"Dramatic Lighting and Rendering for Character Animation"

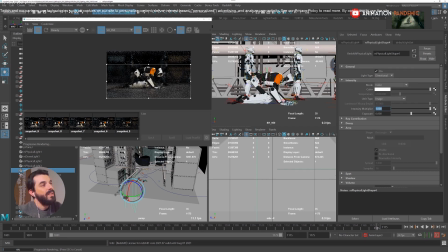The directional light is there to give you a simulation of the sun, of the key light, but we don't want to shine it on the floor, because that's not why we have it there. Remember, we want to shine it at the back of the robot, and we don't want it really to touch the floor that much.
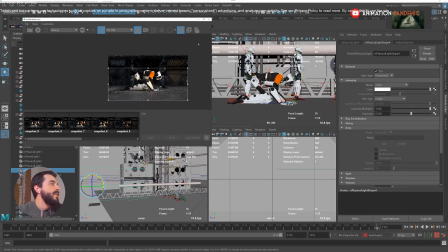So if we make it nearly parallel to the floor, then the floor should stay dark as we wanted it, while the character should be invested by light coming from the left. Ooh, I can't wait to go and work in real time.
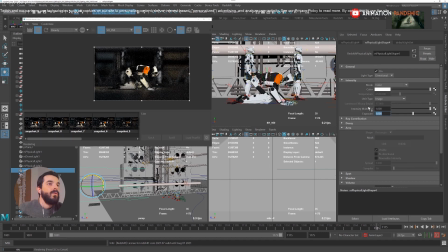Let me increase the exposure quite a lot to 1. There you go. Now, we'll wait a little bit, then I will store the snapshot and do a comparison. I suspect this light is too bright,
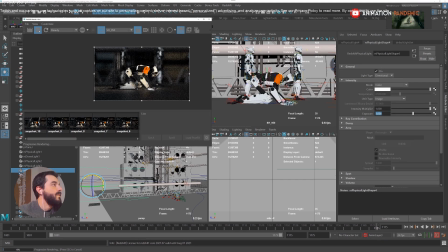but let's see. I will store the snapshot, stop the tuning, and this, look at this.
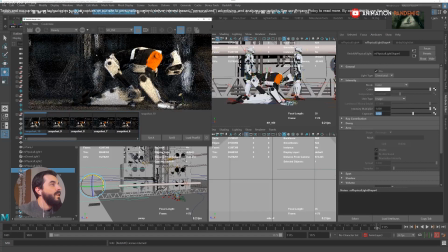This was before the rim light from the left. You see that now there's more volume in the robot here, and in the robots at the back, and also in the background more in general. Look at the background, it has more volume there.
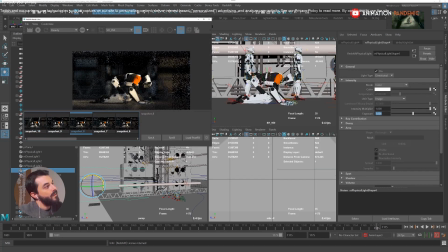Now this is of course a bit too much. I mean, I like it, but it's too much. So I'm going to tune it down by half, and I'm going to check the result.
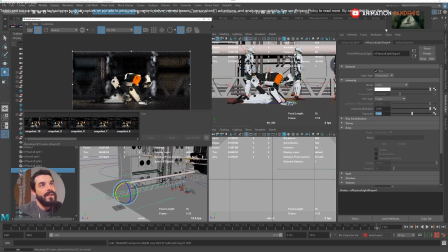And also I want this light to be colored. I want this light to come from somewhere. So if the light comes from the right hand side, then the blue sky will come from the other side. So I'm going to sample the color of that blue sky, so that you see that the light now starts to become blue.
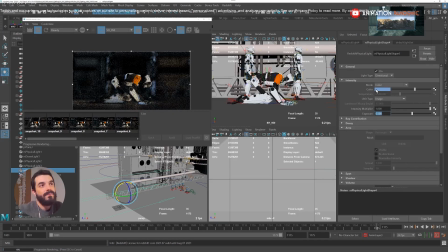That's a bit too blue, so probably I can just reduce the saturation quite a lot, so that we are still on the blue side, but we are not really tinting everything that blue.
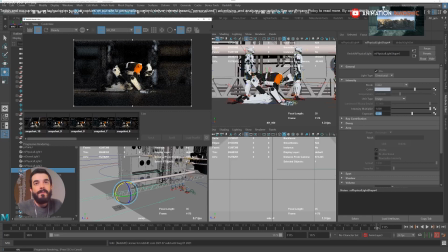And we give it a minute or two to think about it while my webcam glitches because of the GPU overuse. And let me stop, and let's see what's going on in there.
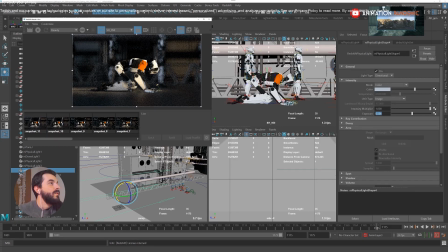So I am going to store the snapshot once more as usual. You see that now earlier on it was pretty bright. Now it's a lot more subdued, a lot more subtle.
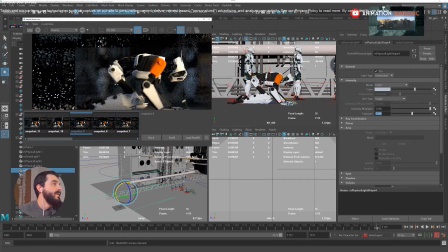And the advantage is that whereas the character earlier on was a bit melting with the background, now there is a bit more contrast here between this side of the thigh and the background, which was darker,
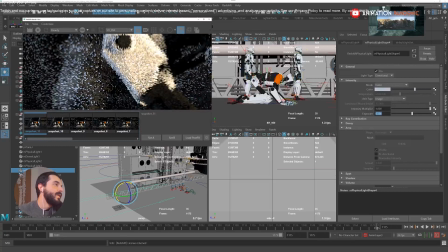and we have a nice contrast, yellow to blue in here, which gives the idea of an environment which has a clear direction of the light and a color, while on the other side there is just the sky.
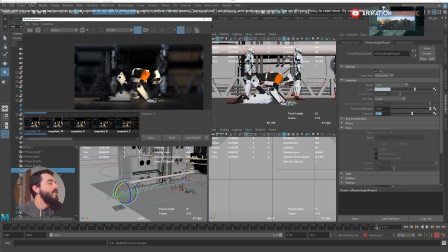And at the same time, I am creating a bit more volume for the people in the background, which used to be a bit flat. You see, they were just blurs. In our scene, eventually they will be blurred anyway, but we want that blur to betray some volume, if we may say so.
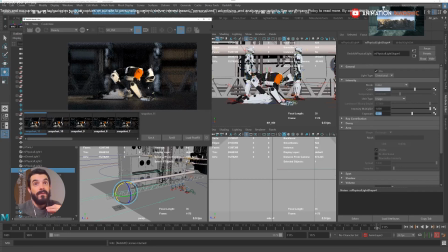Now, if we wanted to create even more contrast, we could go between,
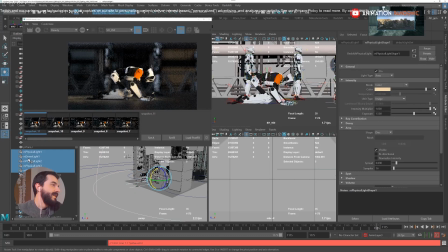probably it would be a good idea to group all these lights so that we don't lose them. It would be a good idea to go into the dome maybe and reduce the intensity of the dome. If I reduce the exposure a little bit,
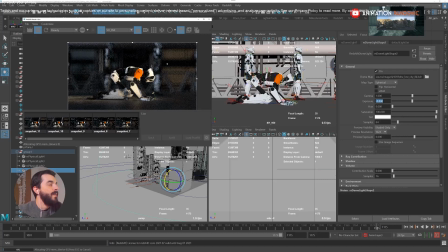then the dome will make the background darker, but the character will stay just as bright. In fact, I will lower the dome quite a lot. And you see that by reducing the intensity of the dome, I bring the character out.
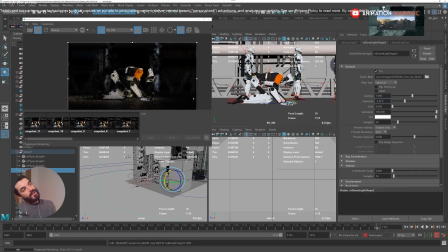I bring the character forward towards the audience. Now the character, this is a bit more of a theatrical light, if you think of it. And if we put each light onto its own light group, we can do this theatrical light in comp, and we can tune it in post-production the way we want.
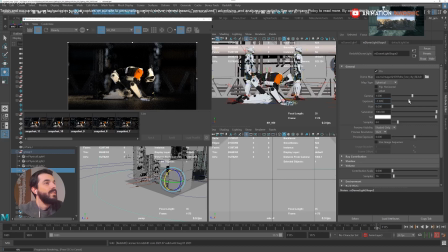So that's also something that we could employ in here.